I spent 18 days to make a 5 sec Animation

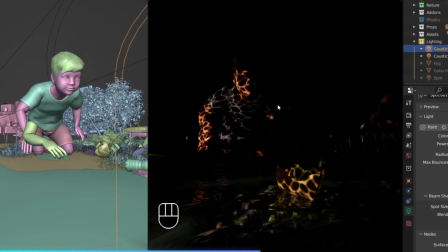Then I've duplicated the spotlight and moved it over to the board.
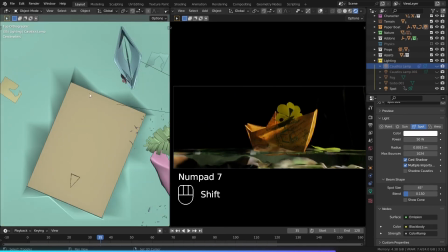After that, I've also added this spotlight to light up this part of the paper boat to separate it from the background.
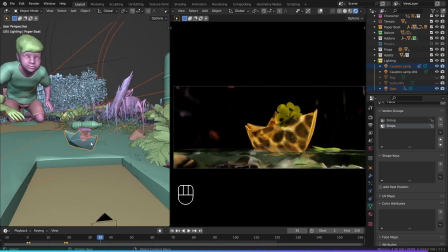And I've also parented these two spotlights to the paper boat. So these were all of the lamps.
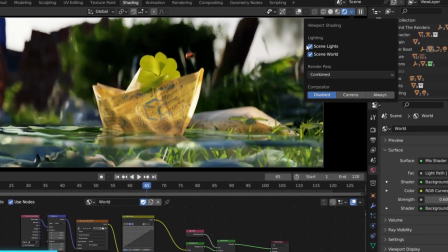Now let's have a look at the environment lighting. In the viewport shading, I'm going to turn off the scene lights so that I can show you what the environment lighting does on its own.
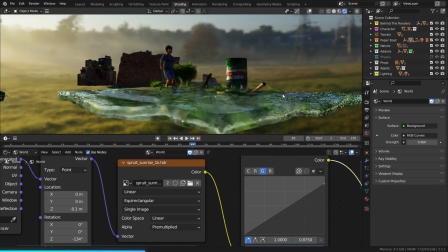For the world lighting, I'm just using an HDRI to light up the scene. I really like the lighting of this HDRI, but I don't like the background at all.
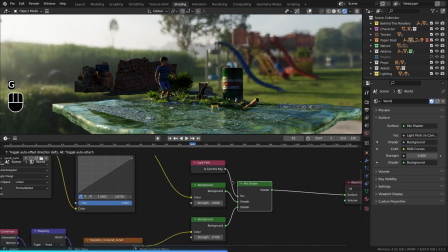So what I did is I added another HDRI and mixed these together using the Is Camera Ray from the Light Path node.
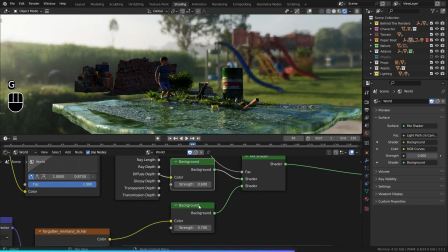What it does is it uses the first HDRI to light up the scene and the second one for the background.
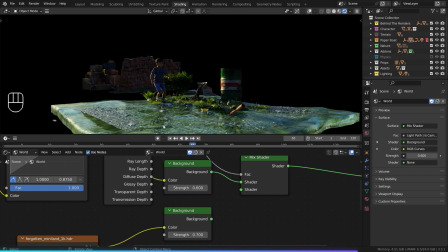So if I were to remove the second background node, the objects are lit up but the background is completely black. If you want to learn more about lighting, then I have a full video on that which you can watch after watching this video.
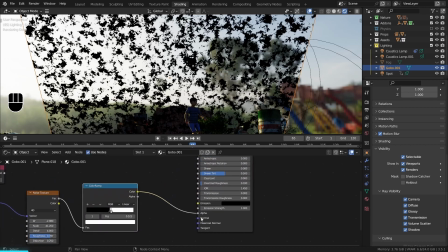To improve the lighting, I've also added this plane which looks like a mess, but it's using this noise texture as the transparency,
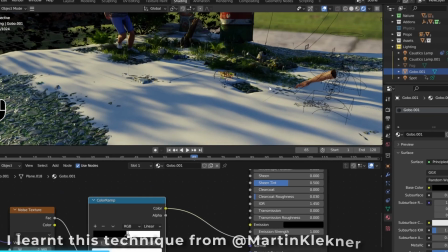and it blocks some of the light and allows some of the light to pass through, creating this really interesting looking pattern which adds a lot of depth and details to the scene.
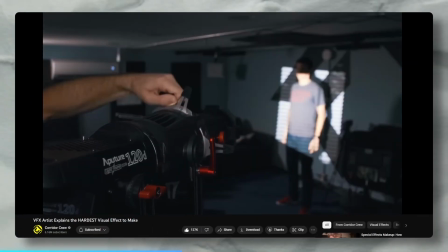And this object is used a lot in photography and is called a gobo.
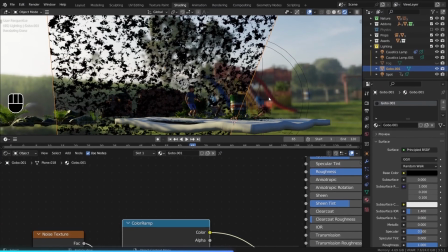But we don't want this plane to be visible in the camera, but it still casts shadows on the objects.
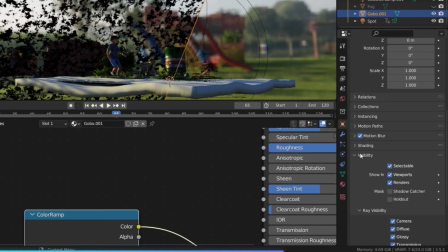So in the object data properties, we can disable the ray visibility for the camera.
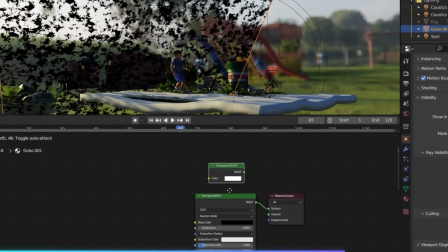Or what you can also do is in the material, you can add a transparent BSDF and mix it using the Is Camera Ray as the factor.
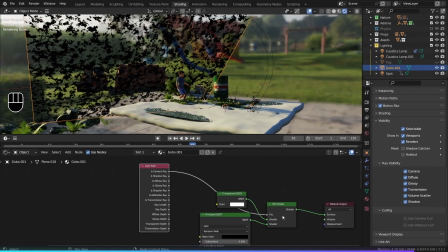Wait, what? This is not working? Oh, it's having the opposite effect. So we just need to invert the connection.
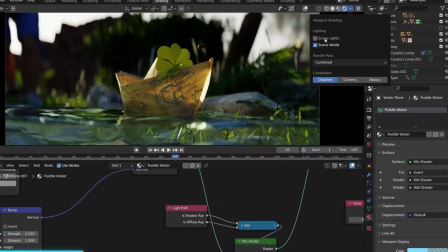So this is just the environment lighting. If we mix it with the scene lights, this is what it looks like.
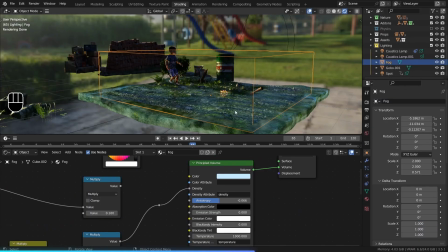I've also added some fog to the scene using just a cube using the principal volume shader. You can see it much more clearly if I increase the strength. So after about 40 hours of hard work, excluding those 20 hours I spent modeling the Batmobile and the Batpod, 9 hours of Blender rendering the animation, I did some post-processing and color grading in DaVinci Resolve, added sound effects, and after all that, here is the final animation.
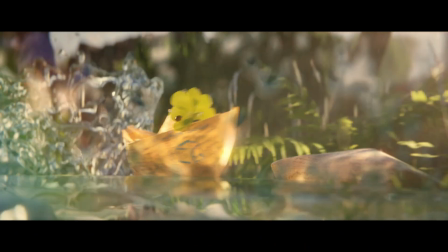So did I make it into the top 100? You have 3 seconds to guess. 3, 2, 1. No, I didn't. But that doesn't mean that I failed. I didn't even participate for the intent of winning in the first place. It's not about winning, it's about fun. As long as you tried your best, that's all what matters.
A real loser is somebody that's so afraid of not winning, they don't even try.
The prize is the knowledge and experience you get. At least it doesn't hurt as much while saying it. Now you know how I created this complex animation, but things can slow down by a lot when creating scenes like this. Fortunately, there's an easy fix for this which you can learn by watching this video. If you enjoyed or found this video helpful, then give it a thumbs up. If you made this far to the end of the video, then let me know by commenting I deleted the default cube, and smash that subscribe button if you want more videos and tutorials like this. I'll be back.